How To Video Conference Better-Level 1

And now it's time to talk about image. The first thing you want to think about is your background.
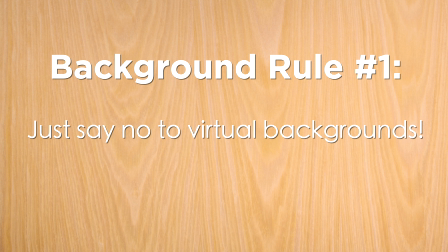I know that they can be fun, but the key is never perfect,
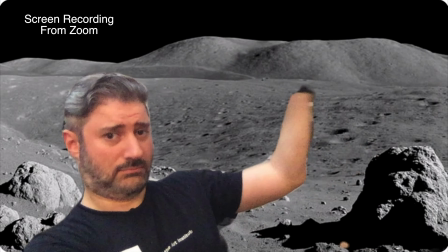and you'll inevitably come in and out of the background, which means that sometimes parts of your body will be swallowed up and appear to be missing.
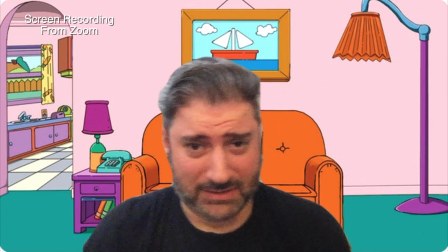This gimmick is a distraction, and it will interfere with your virtual presence. Just say no.
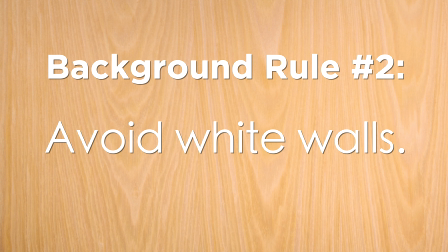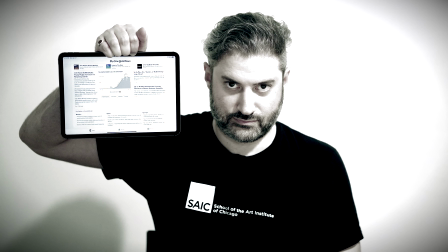White walls make you look like you're a prisoner in some underground facility. I understand that they're everywhere, but we can do so much better. In this day and age, people are more forgiving of domestic backgrounds, so your kitchen or a living room can be great.
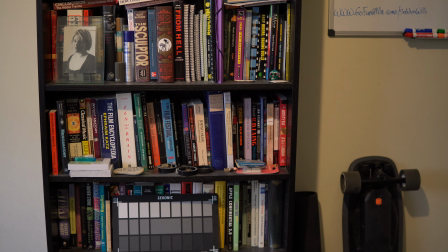In a study against some bookshelves is a classic choice that can work also, but whatever you go with, just make sure that the space is not too messy.
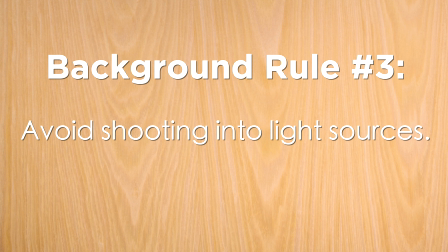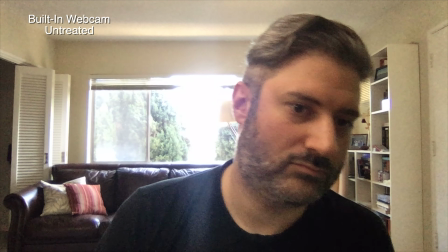Web cameras are kind of dumb. If you point them at a bright light source, there's a good chance that they'll freak out and either overexpose the whole image,
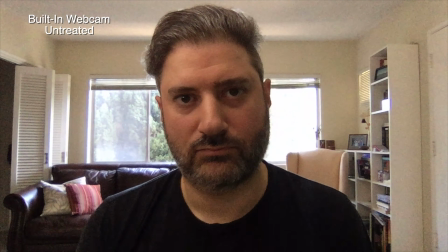making your face look washed out, or expose for the light source, putting your face in total shadow.
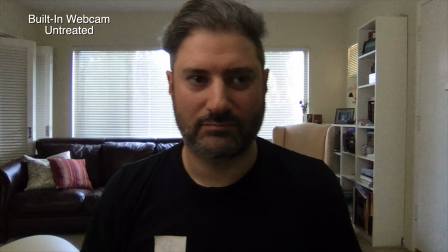If there's a window in your background, pull a curtain or a blind over it, and if there's a bright light fixture, try to frame it out. Consider also just turning around so that the window light is illuminating you instead of overpowering your webcam. The next thing that we want to think about with image is eye level. This is typically more of a concern with laptops than with desktops, but making sure your eye level is correct is essential in creating a natural virtual presence.
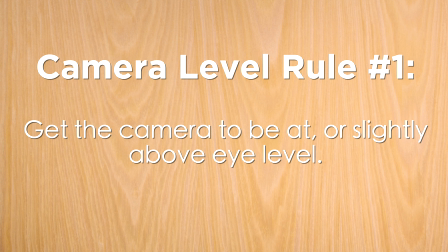You want to get the web camera to be at or above eye level.
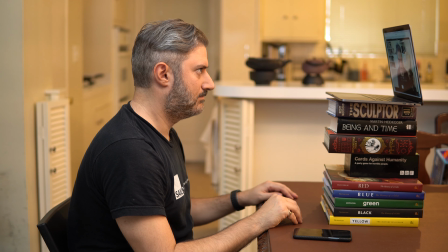Anything lower and you have an odd up the nose kind of angle, and anything higher and you start to get into strange top-down territory.
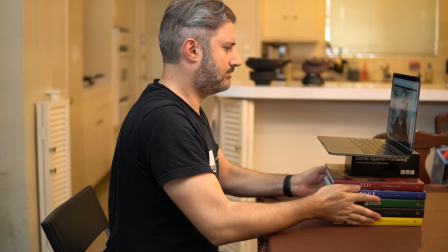To get this right, you may need to prop the laptop or desktop up with some books or boxes.
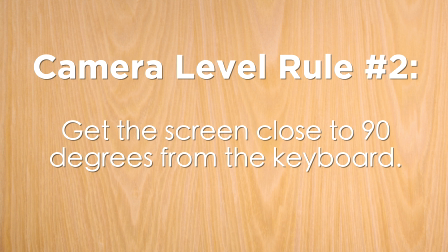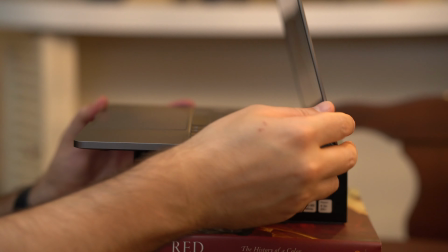If the camera is in the top bevel of the screen, you want it to be as close to a 90-degree angle from the keyboard as is possible, given your framing constraints. Bear in mind that it will always be more flattering for your face to angle the camera down a little than it is to angle it up a little, so when you're adjusting the height of your computer, bear this in mind.
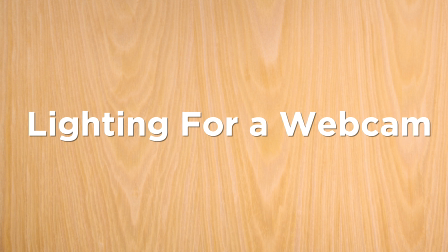The next piece of the image puzzle is lighting. And because you're working with a webcam, my recommendation is to make sure that the room you choose has good overall natural or artificial light.
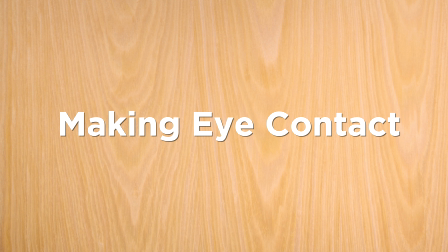This makes it easier for the webcam to deliver a well-exposed image. If it's dark, the webcam will struggle and the image will look noisy. The final point I'd like to discuss here is about how you engage with the camera. I know that it feels natural when you're video conferencing to talk to the image of the person or people that you're engaging with by looking at them on the screen. But a little thing that you can do that'll go a long way towards improving your presence in these situations,
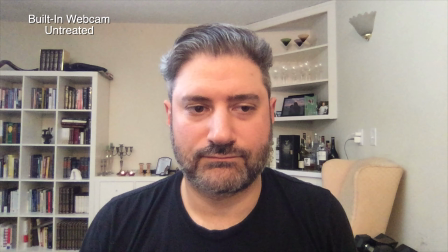especially when you're the one talking, is to look at the camera instead of the screen. Doing this is the virtual equivalent of making eye contact in the real world. It just gives the person you're talking to that extra little bit of connection. That's it for this video, folks. In the next one, I'll be talking about some things that you can do to improve your presence further with a small investment in your gear. I hope you found this useful. If you did, please give it a thumbs up and subscribe. If you want to be the first to know when the next video gets posted, go ahead and click on that little bell icon to be notified. If you have any questions or suggestions, go ahead and pop them in the comment section below. And if you'd like to help support what I do here, you can rent or buy my films or even pitch into the crowdfunding campaign for the film that I'm working on now.